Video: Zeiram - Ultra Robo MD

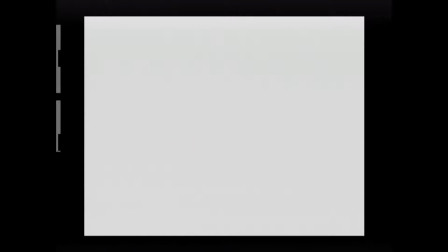0:00 Have you ever seen something get completely outweighed by its successors?
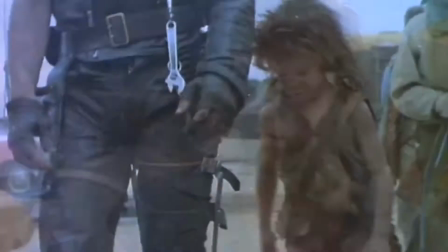0:03 It doesn't necessarily mean that the original thing is bad, just that it got drowned out by what came later for one reason or another.
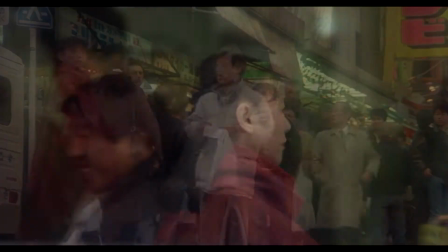0:10 Of course you have. Well, that's my story with Zeiram and its prequel, Iria Zeiram the Animation.
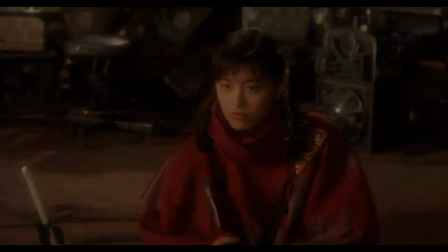0:17 The anime became something of a cult hit in the anime community, but I feel like the movie that started the franchise doesn't get anywhere near as much love.
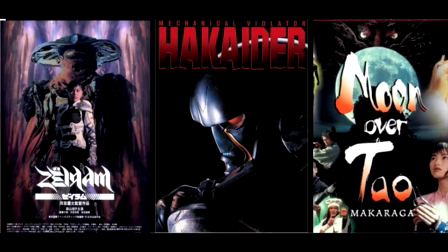0:26 And I guess, on a much, much smaller scale, you could say something similar's happened with me reviewing Keita Amemiya's later works before this one.
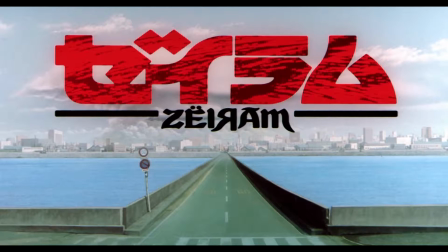0:35 Well, I'd like to make up for my past sins by taking a look at the original Zeiram.
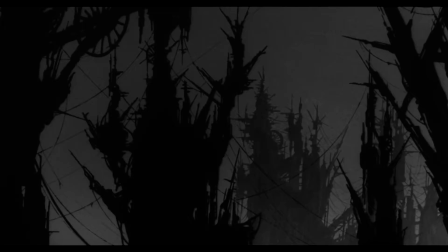0:40 Or Zeiram, whichever you prefer.
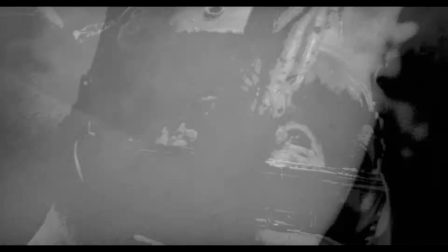0:44 Zeiram's story begins with an alien named, Zeiram, escaping from containment and heading to Earth.
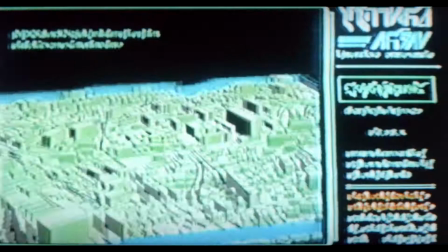0:51 A bounty hunter named Iria and her AI partner Bob also head to Earth to set up a pocket dimension called a zone that they intend to trap the alien in,
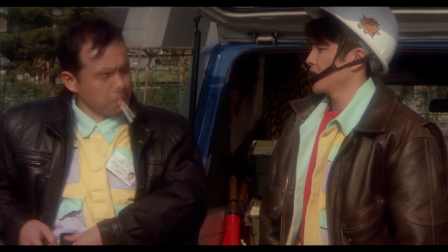0:59 but they have to steal electricity to do it, which prompts two bumbling electricians named Tepe and Kamiya to investigate.
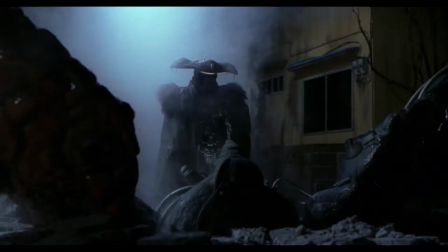1:06 They end up ruining Iria's plans and get trapped in the zone with the newly arrived Zeiram.
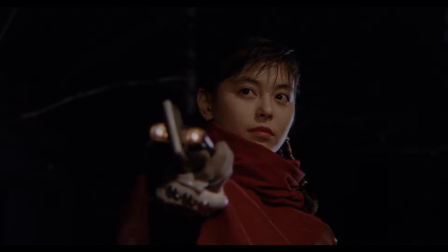1:11 Well, now it's up to Iria to get them out and capture the alien, or else she'll either lose out on some space moolah or get taken to space court.
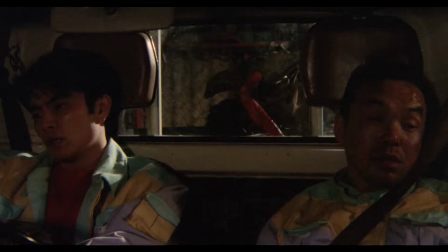1:18 And that's basically it. It's not a complex plot, but that's not a problem if the characters are strong enough, monster included.
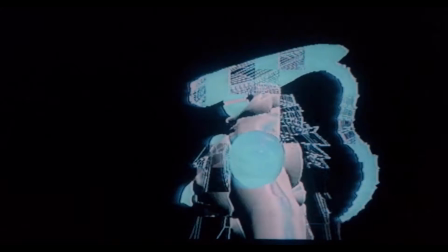1:26 Luckily, the characters are pretty enjoyable here. Zeiram itself, if you can really consider it a character,
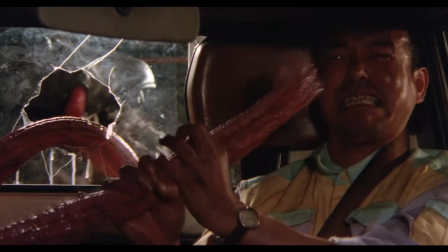1:32 is a destructive force that only really cares about eating and assimilating the DNA of anything that gets in its way.
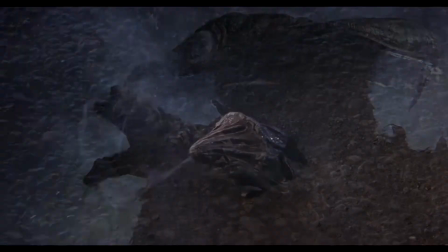1:38 It can also use the assimilated DNA to make subservient clones, and this,
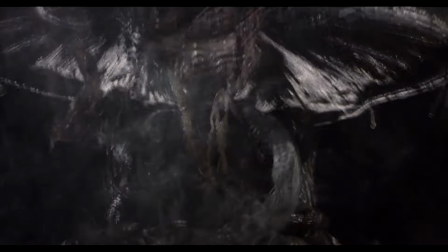1:42 combined with its multiple form changes, makes it an unpredictable threat that's fun to watch.
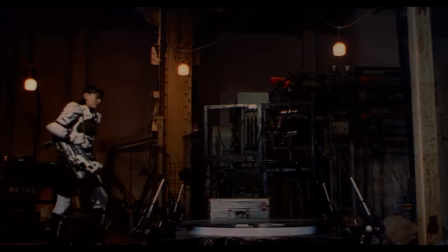1:47 The one thing standing in its way is Iria, a tough-as-nails bounty hunter who's basically the closest you're ever going to get to a live-action Samus.
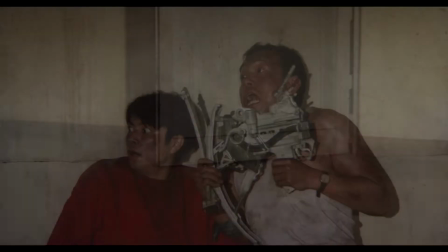1:55 Not counting those commercials. She's badass, and I love her. Possibly a little too badass.
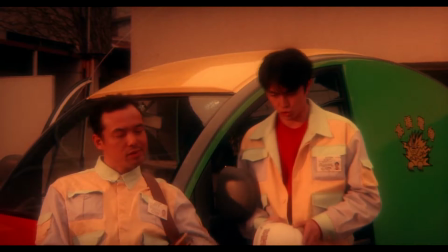2:01 So the movie's way of having the antagonist stay threatening is these bozos.
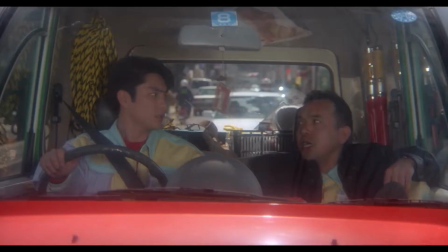2:06 Tepe and Kamiya will probably make or break this movie for a lot of viewers. Personally, I think they're likable.
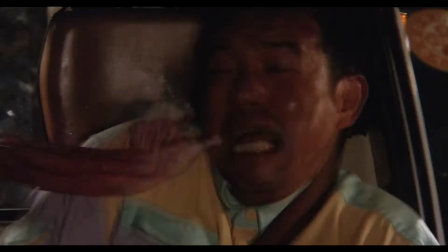2:13 Their banter is fun even when something crazy isn't going on, which there usually is.
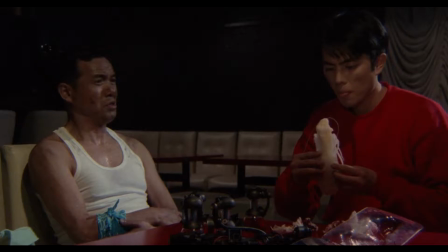2:17 But of course, they're complete morons when it comes to all this alien malarkey unfolding in front of them.
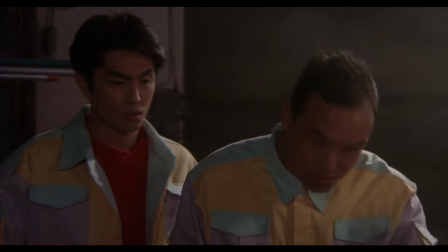2:23 And they're initially a huge burden for Iria.
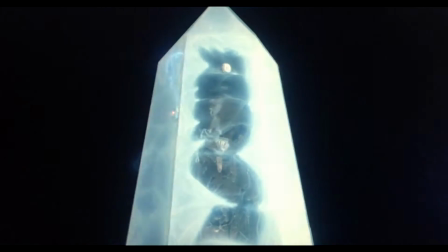2:26 This movie could have ended an hour sooner with her sealing Zeiram in a whack-ass crystal prison if these guys didn't immediately screw everything up.
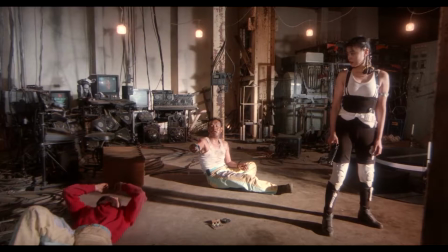2:34 But their skills from their job do end up being a huge asset for her later, and by the end it feels like they've all formed a very genuine friendship from this experience.
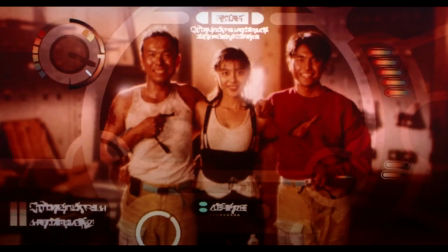2:42 They all end up learning something from each other, and it's nice to watch them grow in such a short time span, and the actors really sell it.
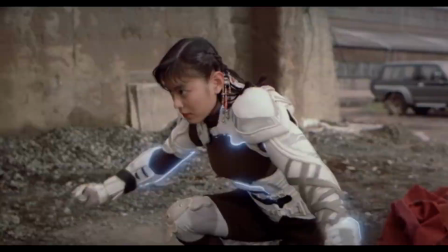2:50 The visuals are where this movie shines.
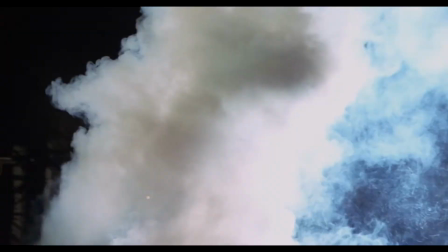2:52 The main inspiration for Zeiram's design was Keita Amemiya's desire to make a resilient, constantly changing monster like the Terminator,
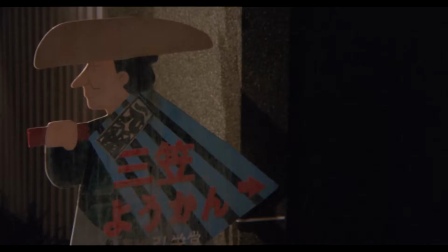3:00 coupled with an epiphany that it would be scary to see a man wearing Edo period clothing in modern day Japan,
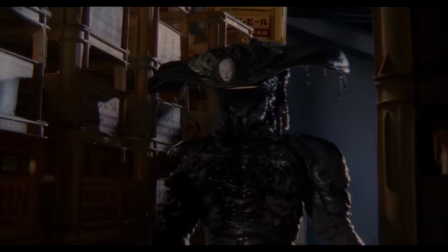3:05 which, yeah, I guess that would be pretty scary. But its silhouette is where the similarities to an Edo period traveler end.
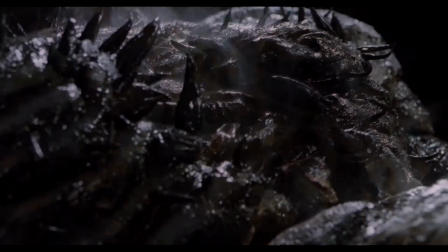3:13 It may look like something familiar, but it's still very much an alien.
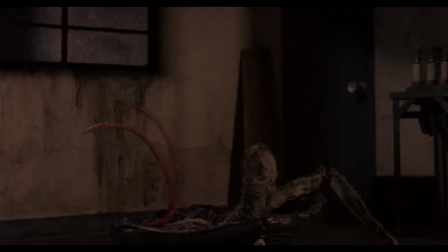3:17 The design clearly has DNA from a lot of Western movie monsters like Alien, Predator, and The Thing, while still feeling very distinct from all those things.
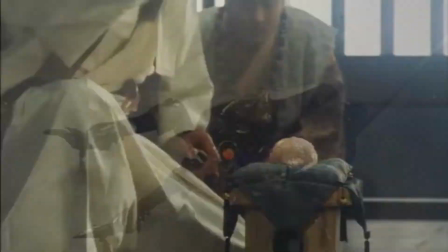3:25 This melding of traditional Eastern imagery with Western sci-fi is a bit of a staple of Amemiya's work, as we saw last time. I love the light-up visor, the tiny no-theater-inspired face that acts as a living tongue,
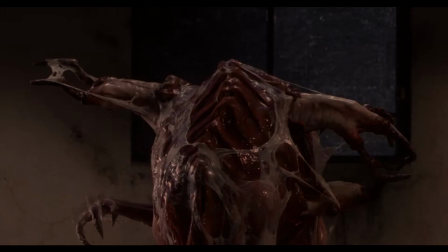3:38 and the mushroom-like hat that turns out to be a lot more than a hat.
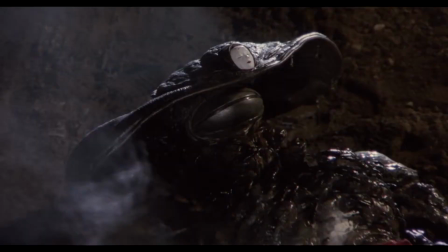3:42 The stop motion and puppetry for later mutations are also pretty wild, and the contrast with the suit from earlier cements this alien as an adaptable threat.
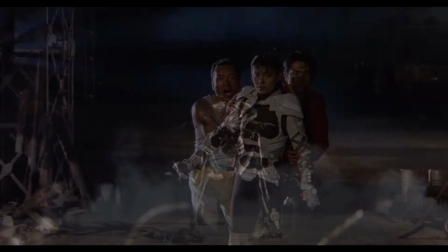3:50 It looks unreal, and that's what I like about it. I kinda wish the clones it made were a little bit more diverse though.
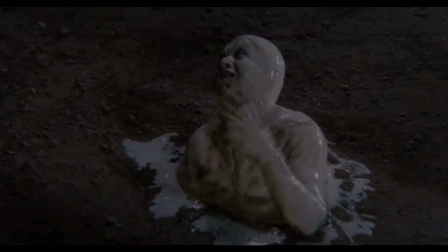3:56 It's a cool ability, but the clones are kinda just gross blob people.
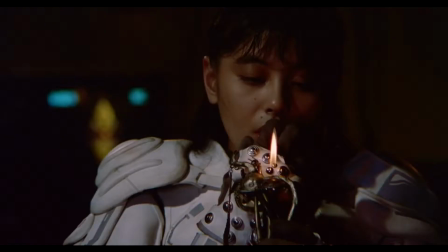4:00 It would have been nice to see something a little bit crazier, and while the movie is named after it, this isn't all about Zeiram.